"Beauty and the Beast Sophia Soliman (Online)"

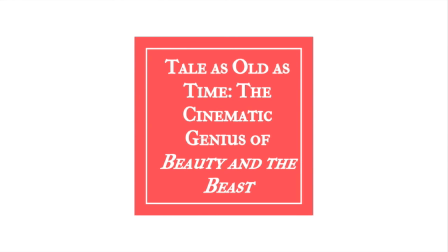My name is Sophia Soliman from the online class, and today we'll be talking about the cinematic genius of Beauty and the Beast.
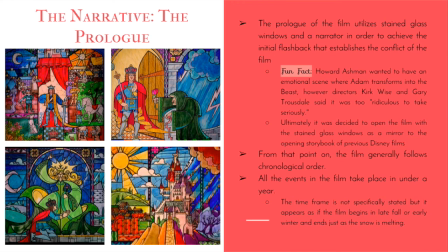We're going to start off with the narrative. So, first things first, the prologue. The prologue uses stained glass to establish the initial flashback and the conflict of the film. So, fun fact, Howard Ashman wanted to have a scene where you see Prince Adam transformed into the Beast, but the directors felt it was too ridiculous and really cheesy.
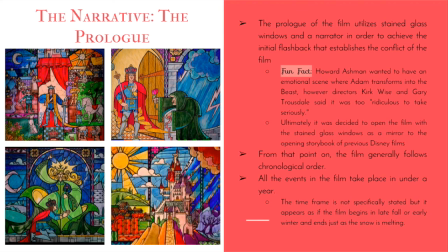So, instead, they chose the stained glass. They felt that the stained glass was a mirror pun, haha, to the opening storybooks of previous Disney films. So from that point on, the film is generally in chronological order. It's never explicitly stated in the film,
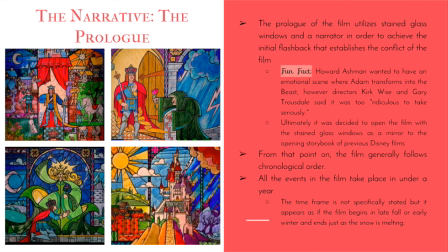but we can assume that the events in the film are under a year because of the changing seasons.
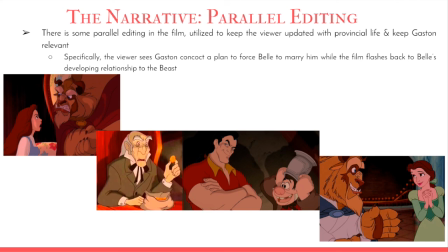So we can also discuss the parallel editing in the film. Parallel editing is mostly used to keep the viewer updated with Gaston and what plans he's concocting. So, for example, here you have Belle and Beast arguing, and it's kind of a change in their relationship.
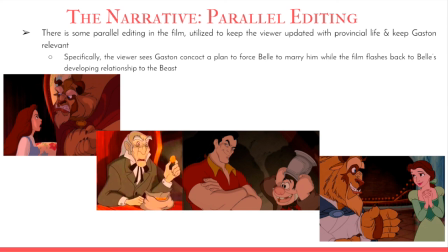And then you have some parallel editing where you see Gaston concocting that new plan to force Belle to marry him. And then after that, you see Belle and Beast's relationship take on a more romantic side.
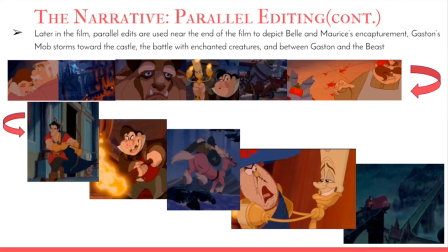Another example of parallel editing, it's an even better example, is near the end of the film, and it's where the mob storms the castle. So first off, at the first line, you have Belle and Maurice locked in their house, and then the mob, as in the second, you can see in the second picture, storming the castle.
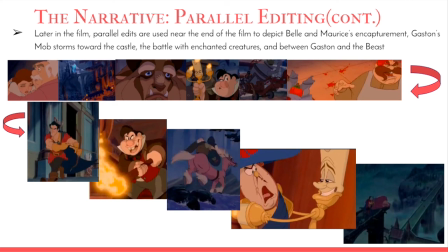Then you see Beast just ultimately giving up. Then the mob goes to the castle, and their initial fight with the enchanted creatures ensues. And then you have that strange apparatus that saves Belle and Maurice. And then again, that fight continues.
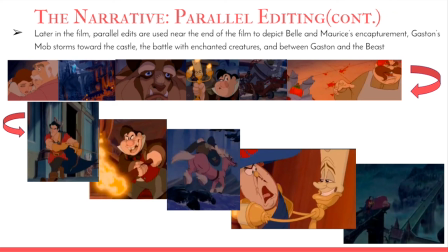So that first line just kind of, it's still parallel editing, but it's setting up and preparing the viewer for the next set of parallel editing. That first line is very spaced out and it's a little bit lengthier. Once you get into the second diagonal line I have set up for you, the parallel editing is a lot quicker and faster.
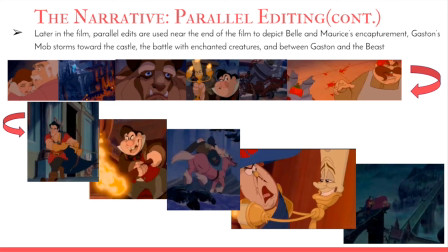So first you have Gaston, a few seconds of just Gaston looking through the castle, finding the Beast, and then a very comedic scene of the creatures and the mob battling, and then again a few seconds of Belle and Maurice going to the castle, and then another comedic scene of where the creatures win.
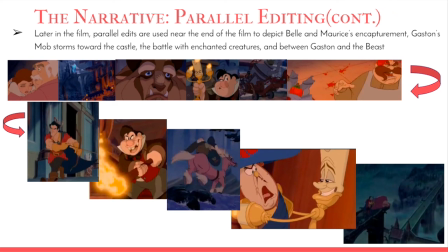And then that last picture I have there, you see Belle arriving as Gaston and Beast fight. So what this does is that it splits up very serious and darker, very anticipatory scenes, such as Gaston and Belle, with very humorous and lighthearted scenes, such as the fighting.
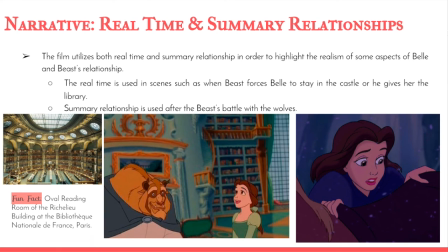So the film also uses real-time and summer relationships. So because the film showcases a time period of about a year, there's definitely some summer relationship used, but we also use real time. So for example, for real time, you have the scene in which Beast gives Belle the library, one of my favorites.
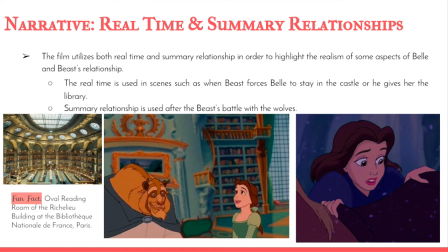And for summer relationship, the scene after Beast battle with the wolves. And there you have a picture of Belle almost leaving Beast. I can't even believe that she would even consider it, but thankfully she did not. And fun fact, the Oval Reading Room of the Richelieu Building in France is the model for Beast's library.
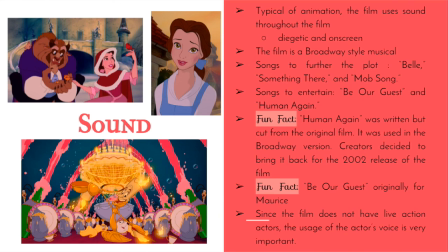And next off, we're going to talk about sound. So most animated films naturally focus a lot on sound. It's quite important. So in Beauty and the Beast, we use a lot of diegetic and on-screen sounds. And there isn't many non-diegetic sounds, though there are some off-screen sounds.
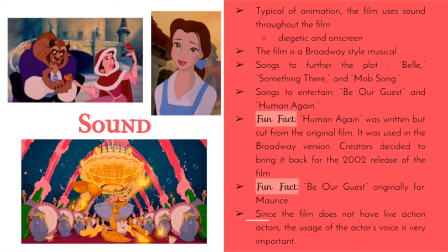So the film is a Broadway-style musical, which is unique from other Disney films. So the songs in the film have two primary purposes. You have to further the plot and to entertain.